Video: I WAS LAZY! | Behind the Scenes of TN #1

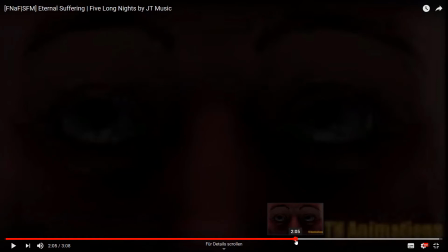You want to? Okay, I can't.
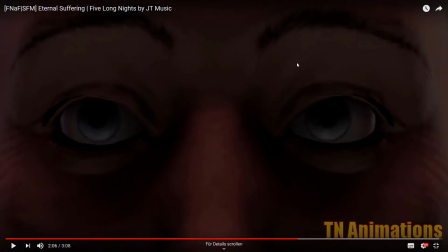I just didn't know what to do. Okay, yeah, I do. Originally, I had Phantom Freddy, but again, SFM crashed, deleted everything, and it was just like,
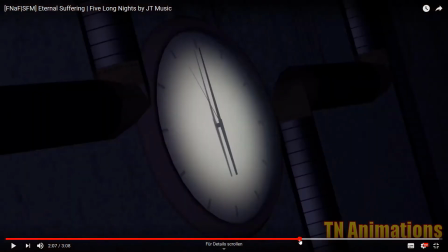I can't be bothered right now. Want to get that part done, remake it like that. Yeah, not much to say. I fixed myself there with where it was like 0.56, and now it's actually is it?
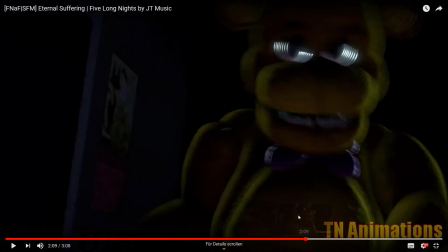Yeah, that part is 1 second now at least. This part, I'm not exactly sure what I thought to myself. It was just way too fast movement for a way too fast part for what I wanted to do,
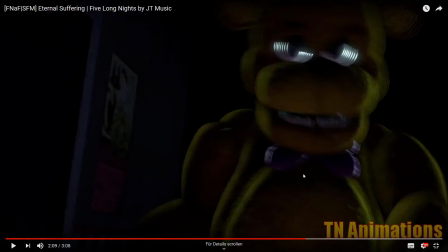because originally I wanted him to like point back and then just be all like, how can I explain? To be all like, well, is the place haunted or isn't it? You should probably know.
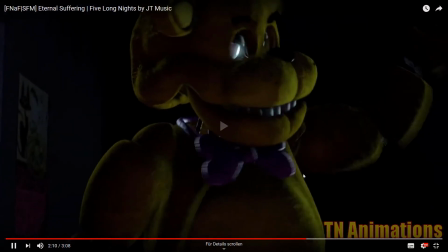You murdered all of us. The place is haunted.
Like right here.
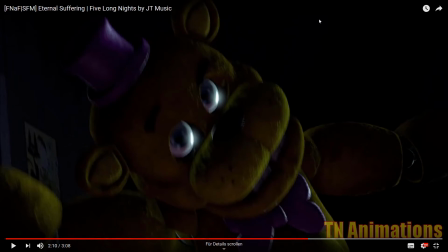even the eyebrows were just like, God, it looks just weird because it's so fast.
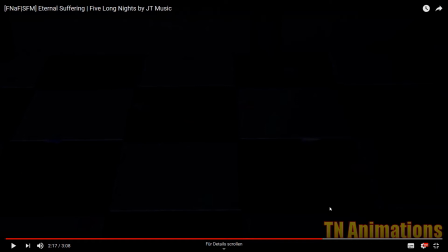Yeah, I'm pretty fine with this part.
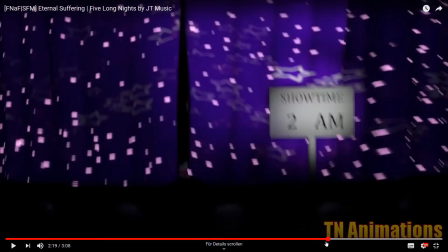Okay, actually, because I don't know if a lot of people noticed why Chica actually like did that.
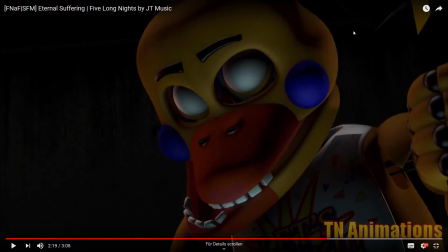There's an axe up there. Like, it's not exactly obvious, but there's an axe right here. An axe right here. This part again took me quite some time.
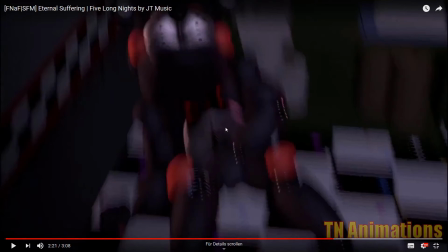I'm fine with it. This part, don't like it too much. Took me again. It was just a rushed part. And then this part, I'm actually really surprised I actually managed to do that, because
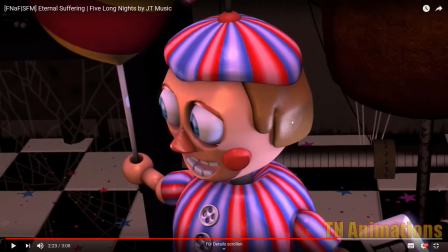I watched animations, and this is what BB did,
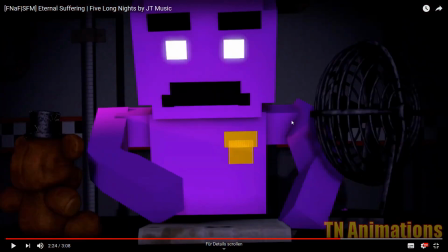and I was just like, how do people do it? And then it's actually extremely easy. Don't even ask me. And this again, being lazy, just so I was just like, put the fan, put Freddy, screw the other things in the office.
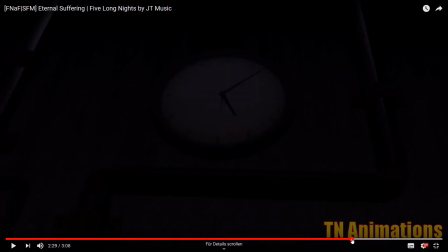Again, he loses his eyebrows here to just be.
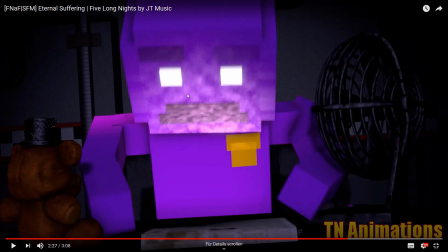He loses his eyebrows here to basically just be like, oh my god, what happened? or for him to be like, I'm so shocked.
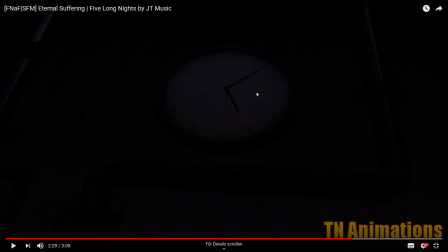Wow, why? Time, no, there's not an Easter egg on the time. Well, then again, I probably could have made like 118, and then it would have been. Well, I sound extremely emotionless right now.
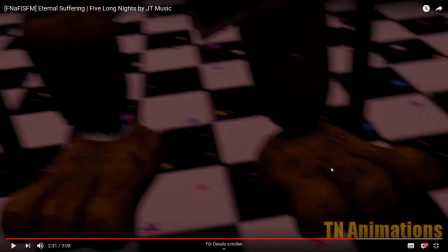I don't know why. Okay, then this right here. No, I'm fine with it.
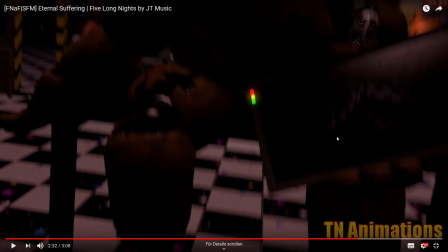He has a tablet here, which you maybe saw, maybe you didn't. I'm not sure.
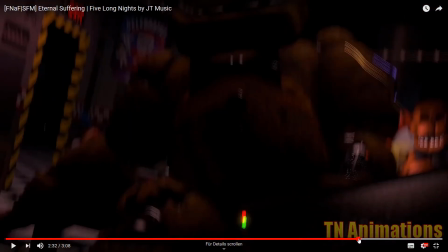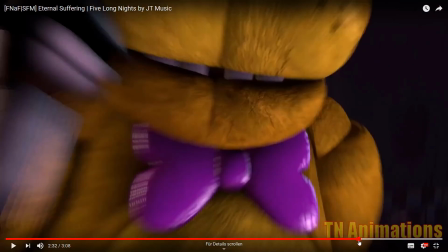Okay, let me go back for a second.
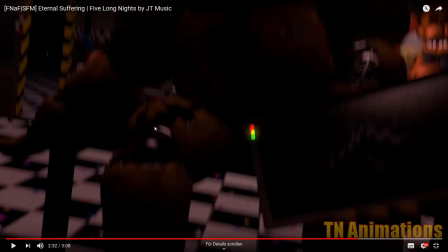It's a bit stupid, but because the light flickers, so I can't get a good frame of it. But I actually made the entire office back here without like on accident, because I didn't know what to do yet, because our Golden Freddy original was supposed to be back there, but then it was just like it looked a bit too far away,
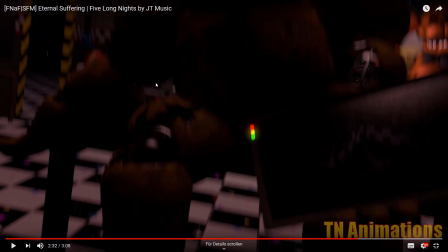so I just made him directly on the desk. So I basically made the entirety of the office. You can see that, except Candy Cadet, he's not there. I don't know why I missed him, but every prop is on the office.
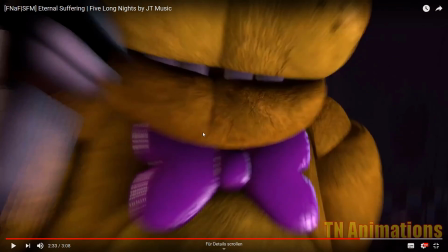On the office, I mean on the table behind the office. This part was, I don't know what I did there, honestly, because I was trying to mimic the Freddy part where I was like, enjoy your yeah, you know. I can't sing, I'm sorry for deafening you.
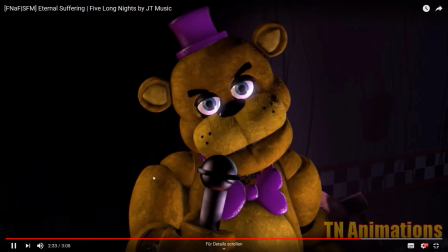But then it just came out like this. Don't even ask me.
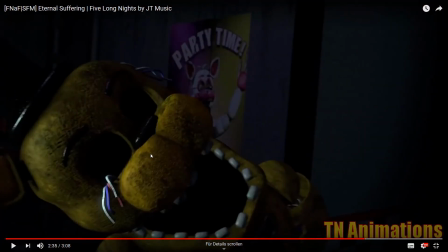Then Golden Freddy as well. I just didn't know what to do at that point anymore. That was generally made the day that I uploaded 5 Long Nights, and I was just like, I want to get this done today. I'm so close. Please. Like,